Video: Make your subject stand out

Oh dear, it seems like I've gotten myself lost in the background. If there's only a video that went over some tips and tricks on how I can help separate and make myself stand out from the background. Hi. So there are actually some things that you can do to help your subject stand out from the... So there actually are some things that we can do to help our subject stand out from the background that we can do actually in both production and in post-production. But since we're here, let's start with production.
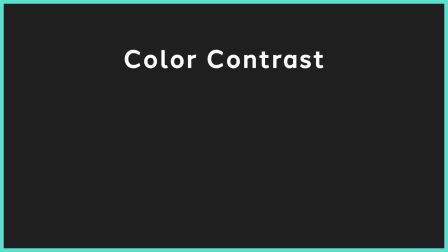26s
So the main three things that we can do is color contrast, exposure contrast, and depth of field. With color contrast, what that's going to do is we want to have a different color from the background. We want the background to be a different color from our subject. But if your subject is wearing a blue shirt or something that is close to the same hue, color, saturation of the background, they may kind of blend in with it.
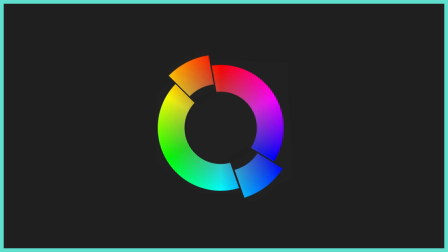51s
Where if you do something that's on the opposite color scale, that will help your subject pop out more from the background. The next thing we'll have is exposure contrast. So what we want to do is we want to make sure the background is darker than our subject.
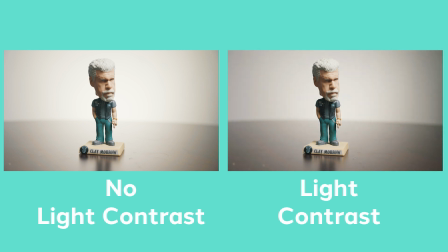65s
This will help our subject stand out more. So either if you do have a backlight, drop the intensity of it so it's not as bright and it brings down the brightness and makes it darker than the background, or you can just turn off the backlight entirely. Now, if you're in a case where you go, I still need the backlight on because I want to showcase my lamp that's not on and my salt lamp that's not on and a bunch of books that frankly aren't even real. So something you can incorporate that I've even talked about in previous videos is you can introduce a hair light.
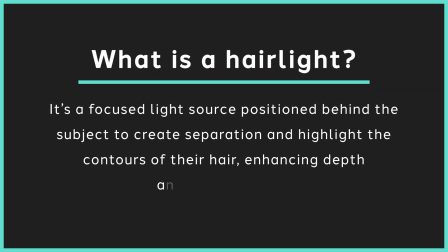98s
So a hair light will help your subject stand out more from the background.
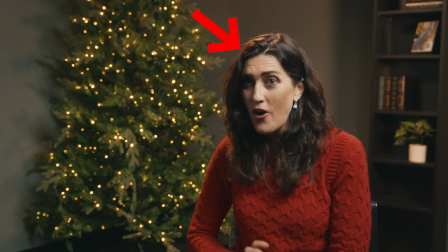103s
That's something that's going to create a rim right around your hair, shoulder, and create that separation from you in the background. And something else that you can do is not just maybe use a daylight or tungsten light, but you can use RGB or gels to use a different color to help, like I said, create more of that separation. I realize now, looking, my background is so absolutely bland and boring, especially since I knocked down both trees. It's just something I noticed right now, but it doesn't matter. It's fine. And one of the last things that we can do in production is to use more shallow depth of field. So this will help keep that background a little bit more blurred where our subject is more sharp. Now, how can you use this?
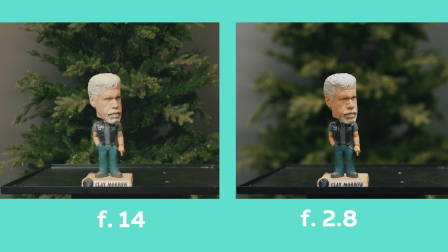141s
Well, one of the first things we do is to use a lower aperture, so that way your lens is more open, you're able to have a shallower depth of field, I guess, as I've already said. Or if you don't have a lens that get down to f1.8, 2.8, 3, 3.5, what have you, you can also have your subject move further from the background.
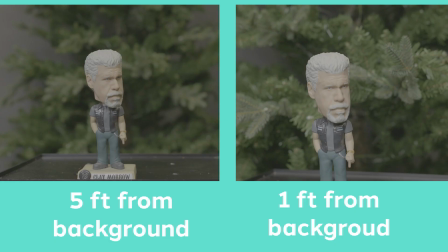159s
That'll create more of that separation. That'll help you create that blur, that bokeh, bokeh, that's wrong. I don't know why I said it like that. But yes, so those are some of the main things that you can do in production is color contrast, exposure contrast, and shallow depth of field. Depth of field. Now, let's get into the editing side of things. Whee! So how can you make your subject stand out or bring more focus to them during post-production? Well, a lot of these tips, although I'm using Adobe Premiere, can be used in almost universally any editing software. So one of the first things I usually love to do is I love to create a vignette.
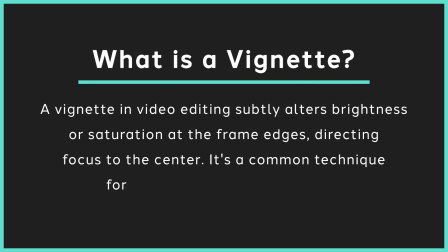195s
Now a vignette will be a dark or bright color at the edge of the frame that starts at maybe a higher opacity and then drops down to 0,
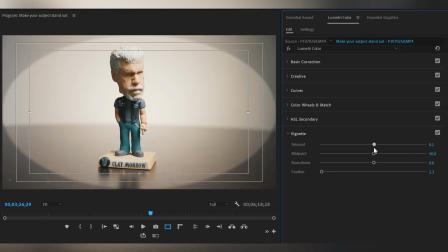203s
so that way it gradually will bring focus to your subject. Now you can play with the vignette, such as the shape of it.
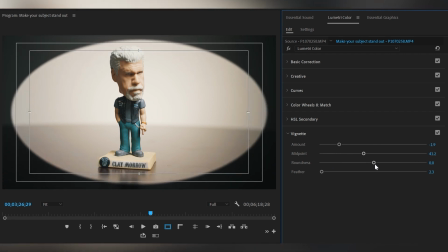209s
You can play with the feather amount, the midpoint, how deep it goes, how small it is.
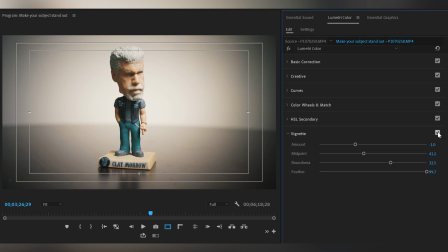214s
These are all tools you can play with, and it's all going to be personal preference, but I think a vignette is a great way to help bring a little bit more focus to your subject.
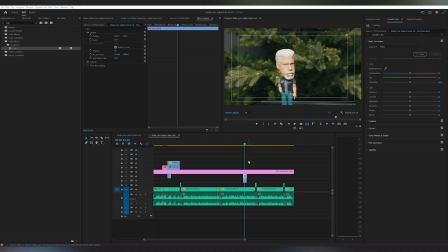223s
Another tool that I like to use is to mask my subject. So I'll usually create an oval or circle just around the subject.
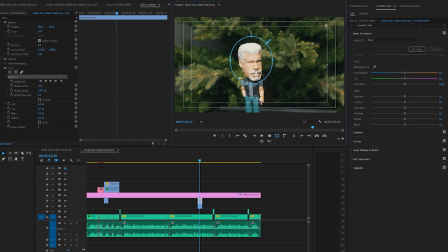230s
And now with this, as we talked about during production, we talked about color contrast,
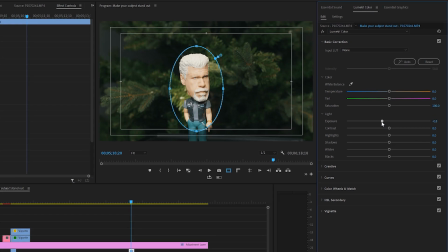235s
depth of field, and exposure contrast, is that we can kind of play with that with this mask. So we can go ahead and drop the exposure to make the background darker from our subject. We can go ahead and change a little bit of maybe the color temperature or colors.